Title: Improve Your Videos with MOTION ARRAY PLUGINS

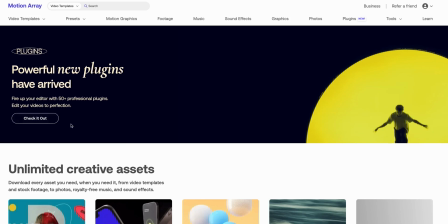(0:00)
If you're subscribing to Motion Array, you have to check out this new feature, Motion Array Hub.
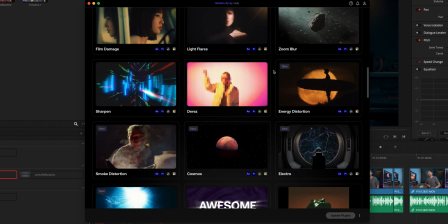(0:05)
It's a collection of new, easy to use, but professional plugins for Premiere Pro, After Effects, Final Cut Pro, and DaVinci Resolve.
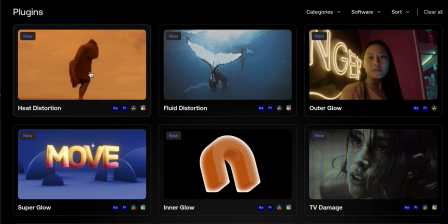(0:14)
And the great thing about this Motion Array Hub is that they show exactly what each plugin does.
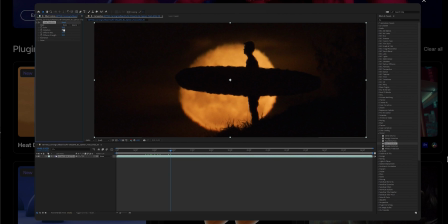(0:21)
And there's also a quick video tutorial on how to use each plugin. There are over 50 plugins available and they keep on adding more. So instead of going through all of them, today we're gonna have a look at my favorite top 10,
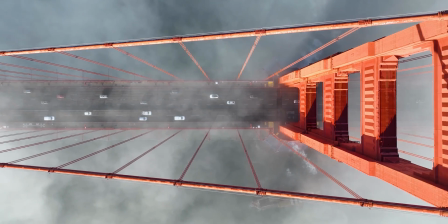(0:35)
specifically aimed at improving your footage.
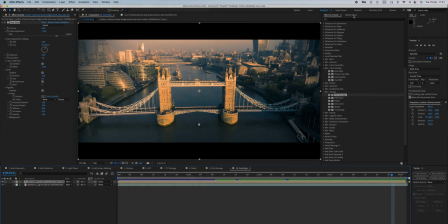(0:38)
And remember that if you're using Premiere Pro or After Effects, I strongly recommend you installing Motion Array Adobe Extension,
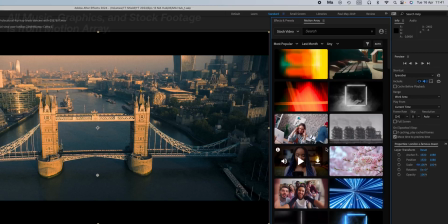(0:47)
as you will have direct access to Motion Array within your software. Let's do this.
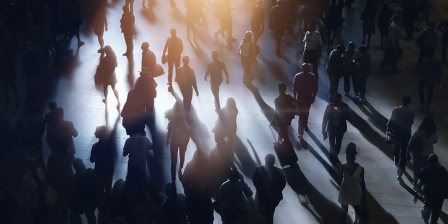(0:57)
Auto volumetrics is like adding haze or smoke in your shots, making the scene more moody and cinematic.
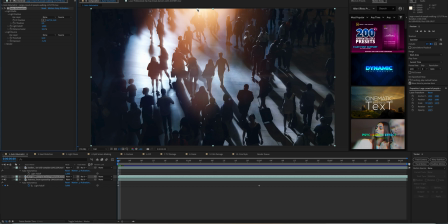(1:04)
Position the light where the natural light source is coming from and adjust the strength and length of the light rays to get the results that you are looking for. This effect also works well if you have already used haze or smoke when filming, but maybe you just want to add just a little bit more.
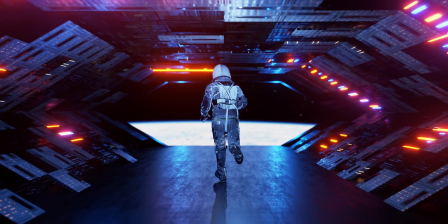(1:22)
You can also animate it to get some really cool effects as well.
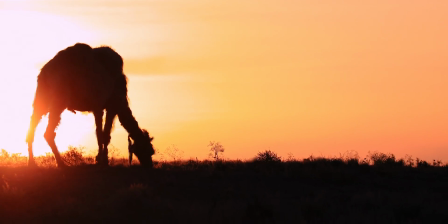(1:29)
This works great to really show how hot it really is in your scene.
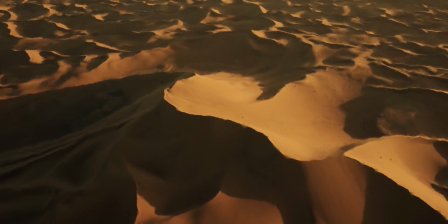(1:34)
Adjust the scale, distortion, wind direction, wind speed, and more.
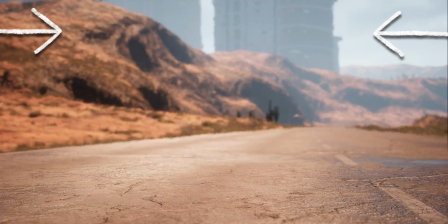(1:39)
One tip here, if you only want to affect one specific part of your scene, I'd recommend using an adjustment layer and add the effect here.
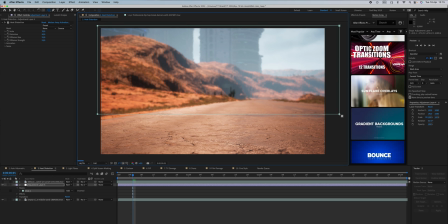(1:48)
Like this, it's easier to decide what part of the scene has the heat distortion.
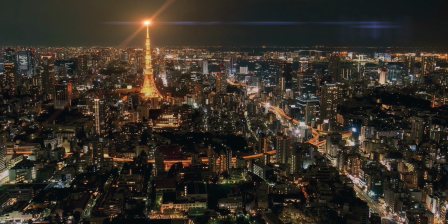(1:56)
Now, what separates the Motion Array light flare effects to the ones that are built into the software?
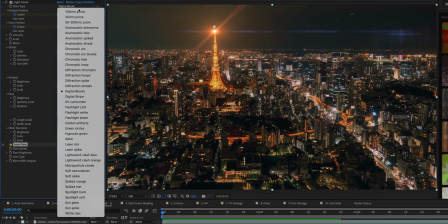(2:02)
You have so many flare types to choose from, even anamorphic flares.
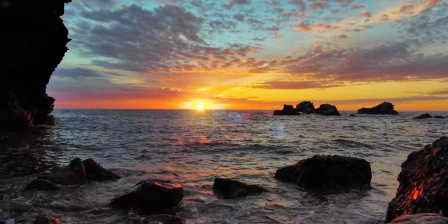(2:08)
You can also adjust each flare type, getting a unique flare, perfectly adjusted to your scene. Now, if you have ever tried to do split screen manually, you know it's a nightmare to do.
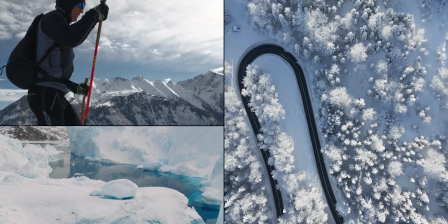(2:22)
With Motion Array split screen masking, as you have tons of built-in presets, you can get professional results in seconds.
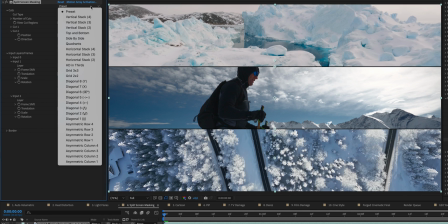(2:30)
You can easily move the clips around and change the order, the width, the color of the border, and the results are instant.
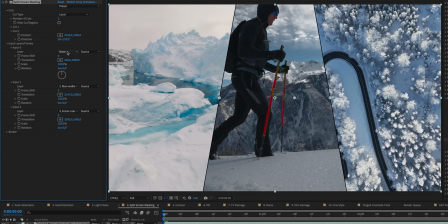(2:39)
I love this effect.
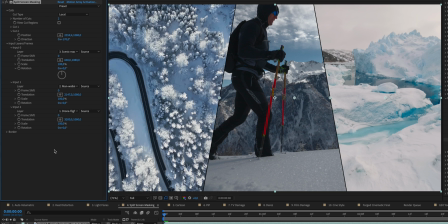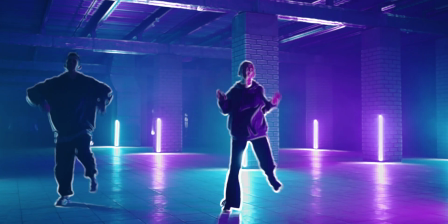(2:51)
A great trendy effect that is perfect for music videos and commercials.
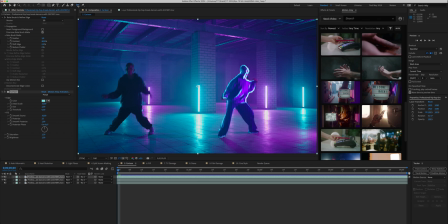(2:56)
You can use the cartoon effect on the whole image, but if you really want to have some really cool, interesting results,
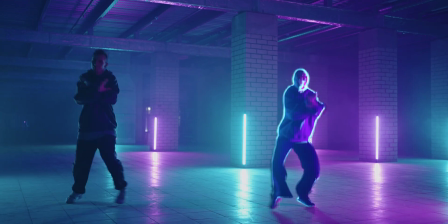(3:03)
rotoscope the subject and then put the cartoon effect on top of that.
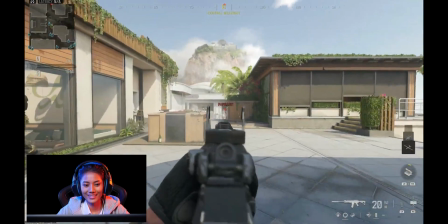(3:12)
The picture-in-picture effect is perfect for gaming channels and maybe explainer videos like this one.
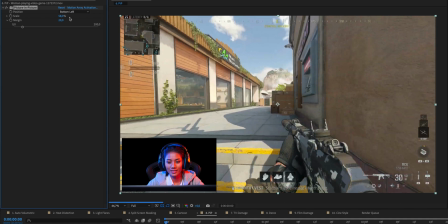(3:19)
You can choose from 8 positions, choose the scale, and adjust the margin to your liking.
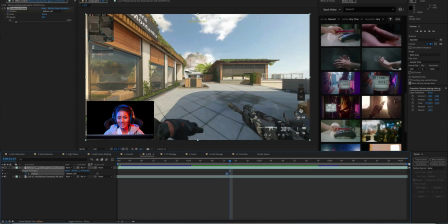(3:25)
You can also add keyframes and change the position of your picture in picture in case there are some important text or information on the screen that you don't want the little picture to be on top of. And this effect is a huge time saver.
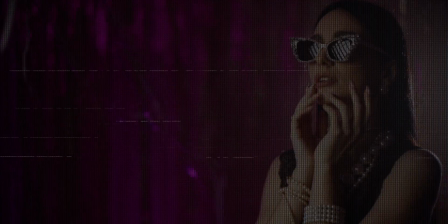(3:43)
Not only can you use this effect to create a broken VCR or TV set, but using this effect in a
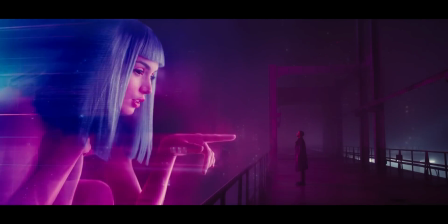(3:50)
futuristic setting helps you achieve that cyberpunk look seen in many movies like Blade Runner and the new series,
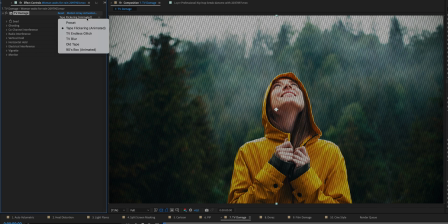(3:57)
which I absolutely love, Fallout. You have 5 presets to choose from, and you can adjust and personalize all of them.